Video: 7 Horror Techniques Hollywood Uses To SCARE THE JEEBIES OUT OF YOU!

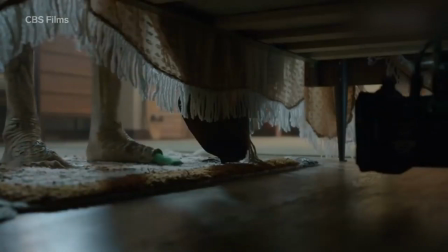4:06 Digital effects were only used on the Toeless Corpse, whose performer had to wear a little green sock on his big toe so that they could remove it later in post.
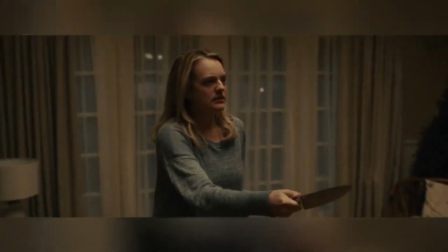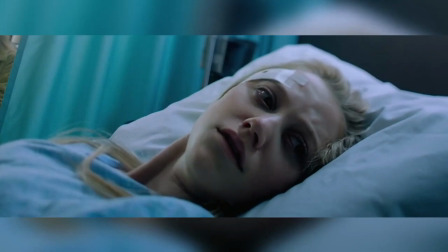4:21 Clever camera work and filming are also used to create tension in horror films,
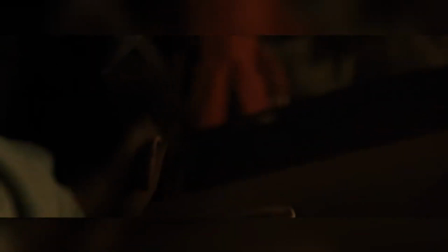4:26 and sometimes it's just as much to do about what you don't show and what you do.
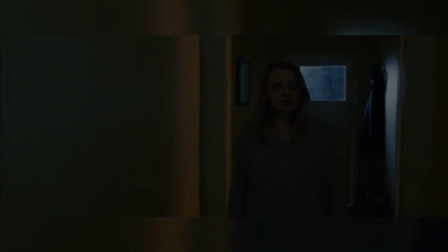4:31 In the 2020 film The Invisible Man, they used simple but effective techniques to create tension and the illusion of danger.
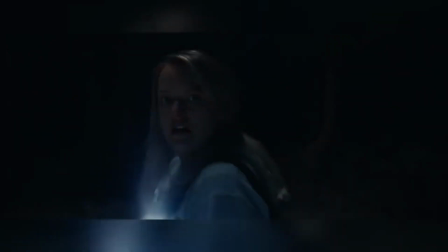4:38 Techniques like camera panning to an empty space. This gives the audience that feeling that there is something in that space even though they can't see it.
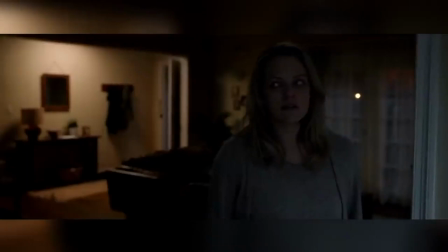4:46 Another technique is clever framing. By framing a shot with the actor to one side instead of central, the viewer's attention isn't only on the actor,
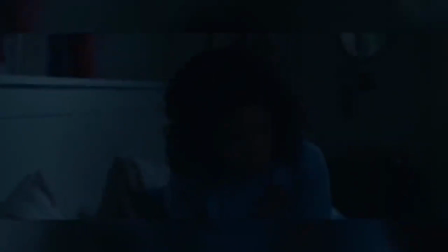4:53 but also drawn to the negative space to the side, again adding the illusion that there is something else in the shot.
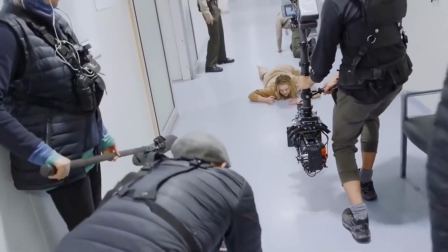5:00 Another method is using the camera to portray the invisible man's point of view.
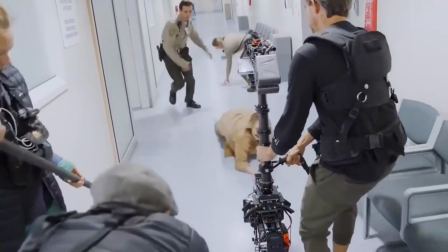5:04 In this case, the director used a robotic camera which could move a lot faster than a handheld one.
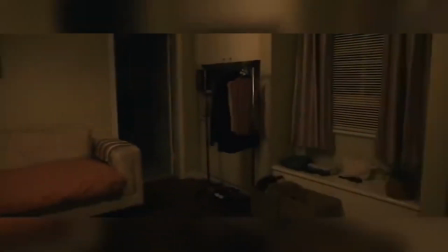5:09 This meant that he could create darting movements like rapid head turns, giving you the impression you were watching through the eyes of the invisible man.
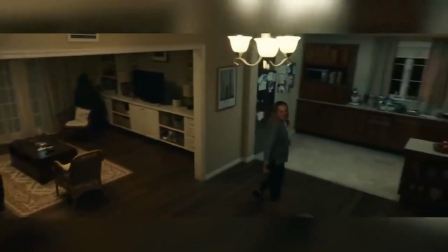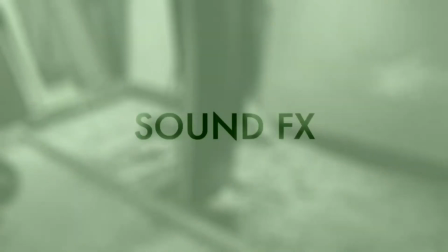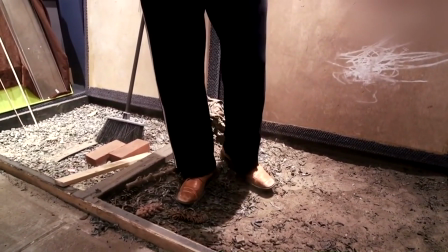5:27 In addition to the actual background soundtrack of the movie,
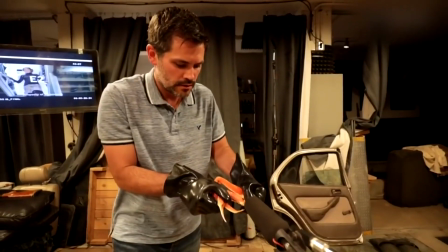5:31 the use of sound effects is incredibly important to add to the tense atmosphere and also to disgust us and make us cringe.
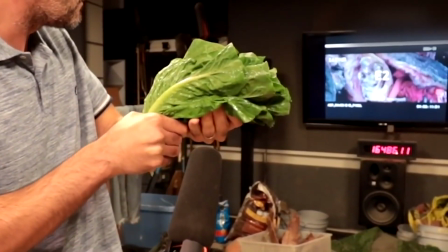5:37 Sound is an extremely powerful filmmaking tool, and sometimes just the thought of a sound can make us react.
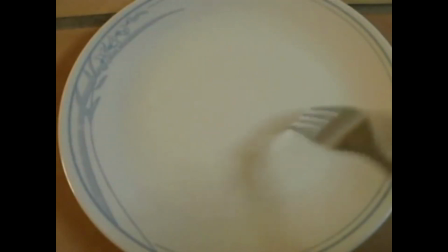5:44 Just think of pressing down a fork onto a plate and then slowly scratching it back and forth.
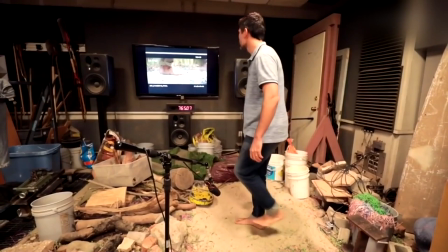5:49 Let us know in the comments if that thought makes you shudder or not. In the 2018 movie A Quiet Place, an intelligent use of sound was needed,
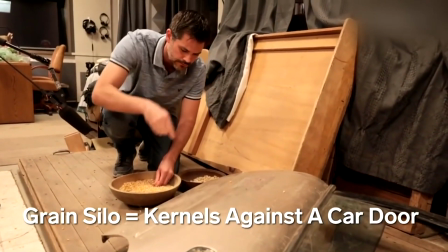5:57 not just because of the need to create tension, but because of the actual plot of the movie itself.
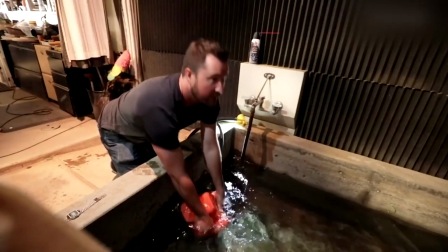6:02 The film's monsters had to seem repulsive, intelligent, and dangerous, and the only tools the filmmakers really had to portray these traits was sound.
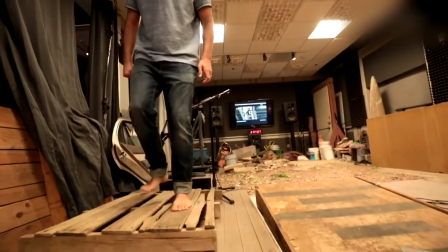6:10 The echolocating sound effect had to sound natural but precise.
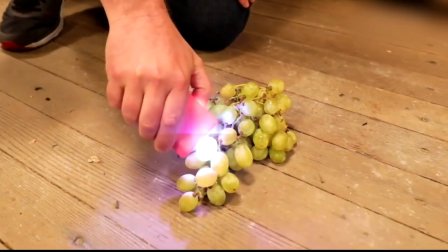6:14 This sound was using a stun gun on a bunch of grapes, and then slowing the sound down until they could hear the individual jolts.
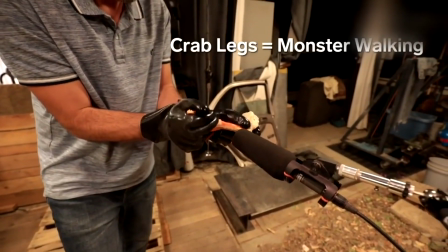6:22 For the monster's footsteps, crab legs were cracked whilst wearing rubber gloves,
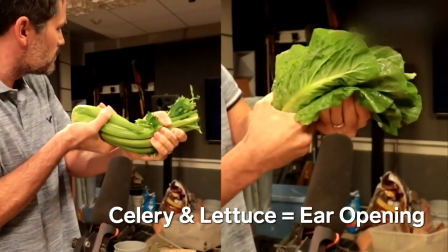6:27 and for when the monster opens up its ear, they twisted celery and lettuce.
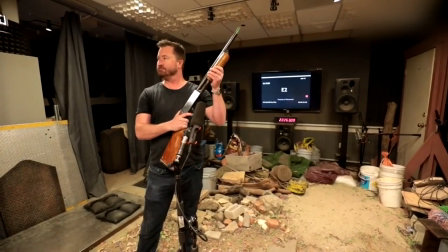6:31 However, some of the most effective sound effects work in this movie was actually done with silence.
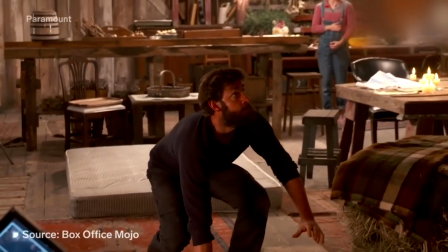6:37 Just as a camera panning to an empty space can create the illusion of some unseen presence,
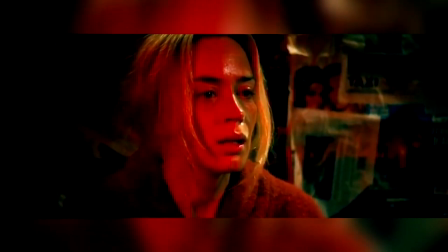6:42 a soundtrack suddenly cutting to silence or a prolonged silent scene can sometimes create a more unnerving atmosphere than any sound effect could.
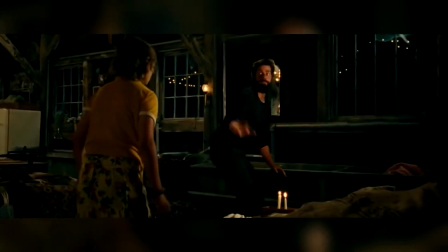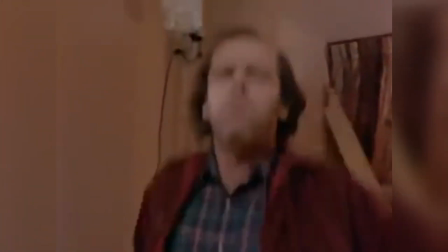6:59 A tremendous amount of work goes into building any movie set.
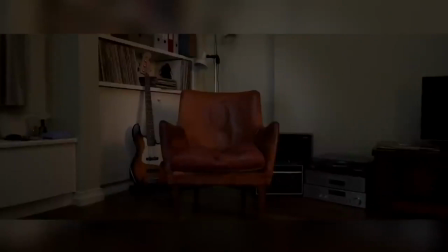7:03 Furniture, designs, and props all have to be period correct, have their own personality or reflect that of their occupants,
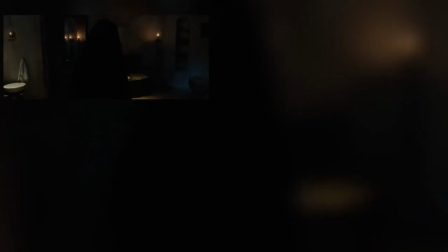7:10 and create an atmosphere in accordance to the scene that is going to be shot there. Although there are a huge amount of movies and TV series that had incredible sets,
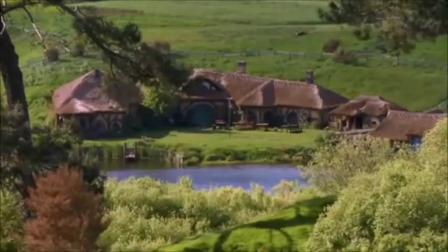7:18 from the Shire in The Lord of the Rings' 37 hobbit holes built on 14 acres of land, to tremendously detailed interiors in The Queen's Gambit,
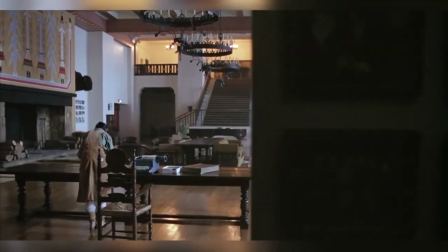7:26 it's hard to choose a favourite. But as far as horror films go, the Overlook Hotel in The Shining has to be up there with one of the best,
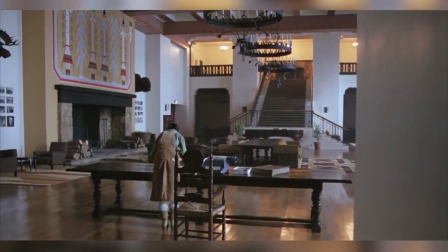7:33 and the way Stanley Kubrick used the set is pure genius.
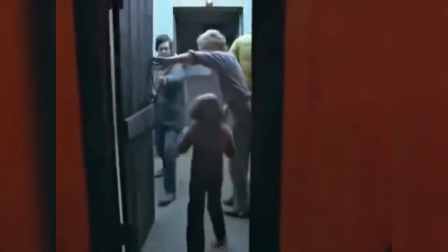7:37 The Overlook Hotel was designed to look so completely mundane and normal that any
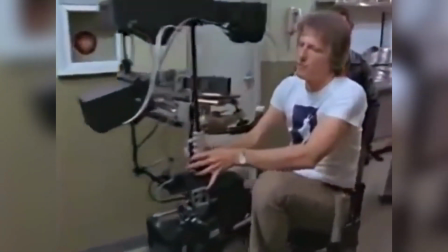7:42 action filmed there created a jarring contrast and therefore makes the audience feel uneasy.
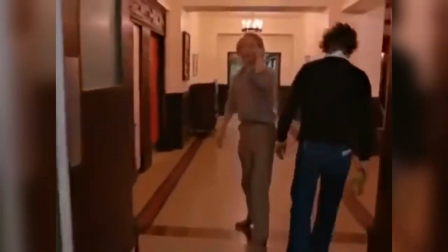7:48 High ceilings, massive rooms, gigantic columns,
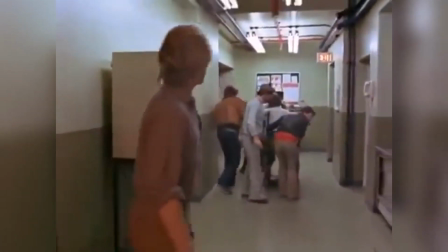7:51 and long passageways dwarfed the little boy Danny and his mother, making them seem small, vulnerable, and alone.
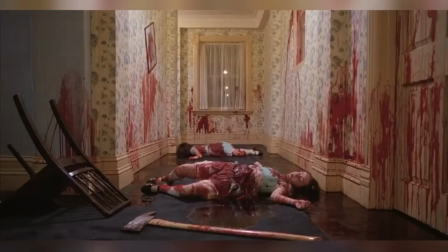7:57 Violet color contrasts were also used to maintain the uneasy feeling.
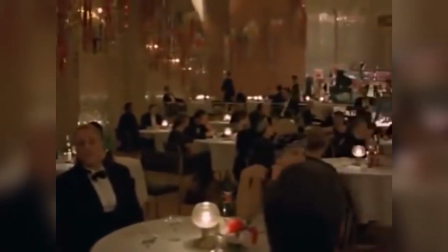8:02 An example being the scene where Jack exits the warm golden colored ballroom to enter the cold, surgical, and blood red bathroom.
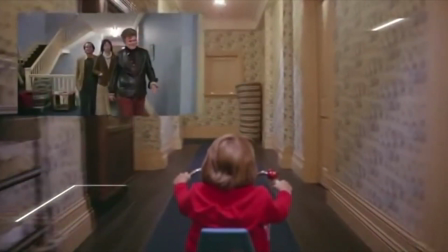8:10 Kubrick also created unease through the audience's subconscious by using the hotel's layout.